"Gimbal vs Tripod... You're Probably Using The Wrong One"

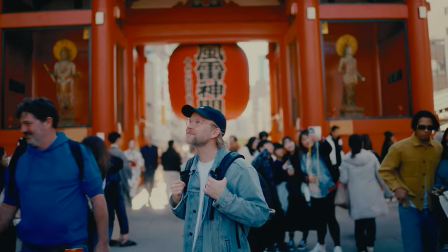237s
And Epidemic Sound has so many great tools to quickly help me find the songs I'm looking for,
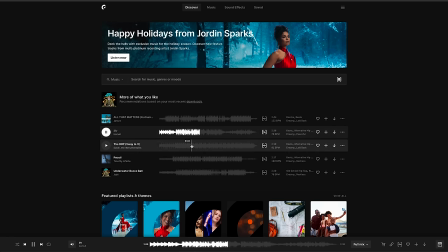243s
including curated recommendations for you based on what you've liked, and even the ability to find similar songs with just one click.
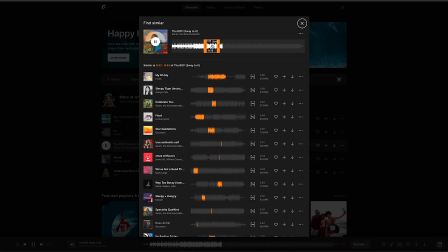252s
So you can find music you need to make your videos fast and easy.
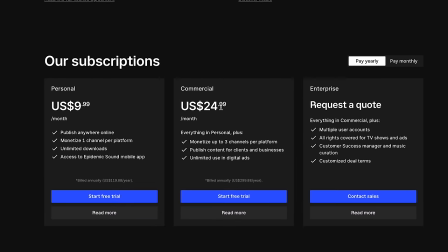256s
Remember, to get 30 days free, use the code Maddie30, and thank you Epidemic Sound for sponsoring this video.
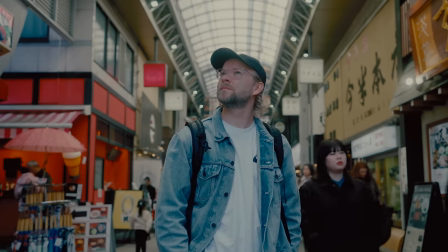264s
So here's a few quick tips on tripod shots. Framing is everything.
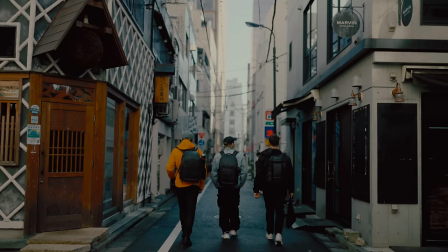269s
Leading lines, symmetry, frames within frames, et cetera, et cetera. This is all the stuff that's super important.
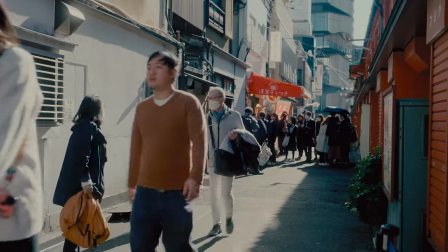276s
And it helps sometimes to just take the camera off the tripod and find the right framing and then bring the tripod there.
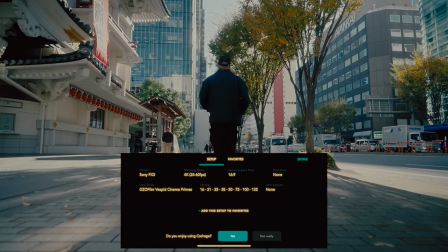283s
Or use an app on your phone like Cadrage, which lets you choose your camera and lens and then you can find your framing.
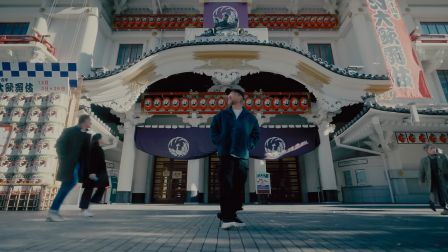290s
And you want to be using all of these tools and techniques to make sure you have a strong focal point.
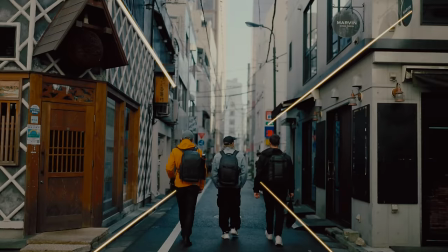296s
Where do you want the audience to be looking? The leading lines or frames within frames should be all pointing at your
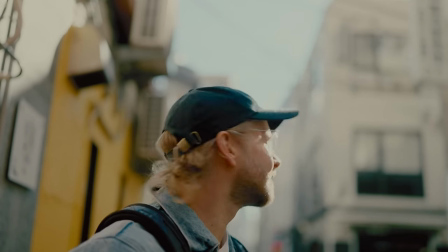303s
subject because there's no movement to help you bring the focal point there.
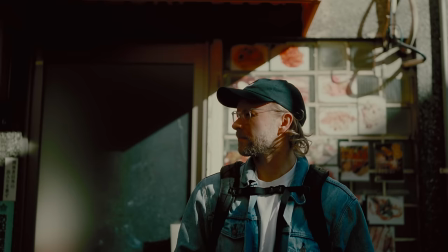308s
Lighting is also one of the best ways to guide the viewer's attention. And you want to grab a wide, a medium, and a tight shot.
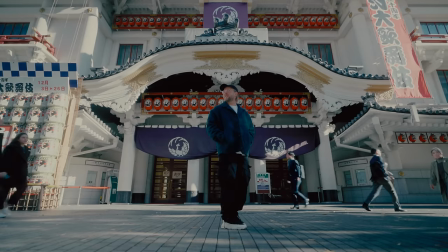316s
That's how you get that perception of movement even though there is no camera movement. One of the things I've been really bad at too is getting like insert shots.
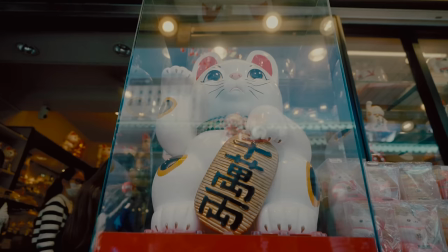326s
So it's not, you're not just getting one tripod shot, you're mixing up a bunch of different tripod shots, which also kind of brings that movement.
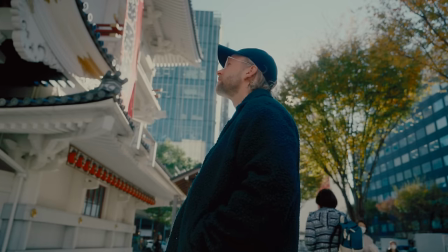333s
And so, yeah, it's static shots, but you're showing this, this, this, and then it adds this like,
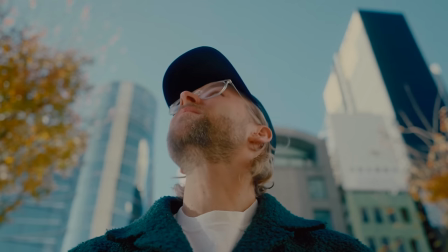340s
in a way movement even though they're all static shots. You're telling the story through a whole bunch of frames. And I'm so jealous of like a Danny Groverz who's so good at those like insert shots that just fit perfectly, so yeah, time to practice.
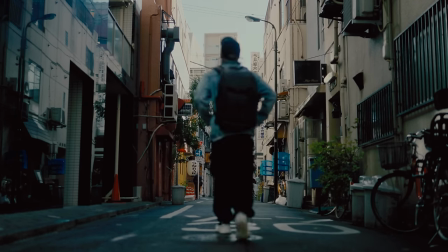353s
And then of course, you can have movement within the frame. Your subject can be moving around, so there's some sort of movement still, even though the camera isn't moving.
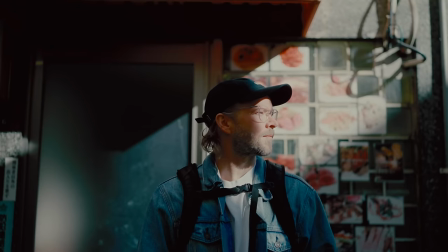361s
If you do these well, tripod shots are not as boring as you think.
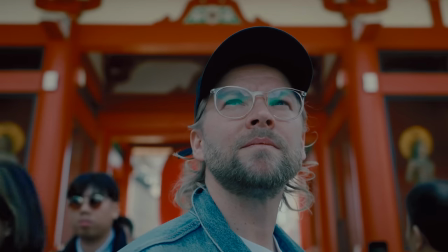366s
They can be really, really interesting, and you can always throw in a little bit of slow zoom to create a little bit more intrigue. And I'm not saying you have to start using tripod shots for everything now, I'm just saying that it's one tool that I haven't been fully utilizing I think in my filmmaking career just because I thought it was boring or pointless or not as cool as like a slider gimbal shot or a drone shot so I've been I've been neglecting them and now I'm like now I'm really fascinated by it with that I'm even bringing around a like an actual tripod whereas usually I never travel around with a tripod I just have my gorilla pod little tripod and then I have a gimbal or well I don't travel with sliders but a gimbal or drones and that kind of stuff for movement or just doing handheld. And now I'm actually traveling around with a tripod and trying to be more intentional about when to move the camera and when to just keep it static. Chris, do you ever do tripod shots? I really like tripod shots personally. Cause I, I came from like always shooting with a gimbal. Like I always praise it being like this, the gimbal changed my business movement is everything.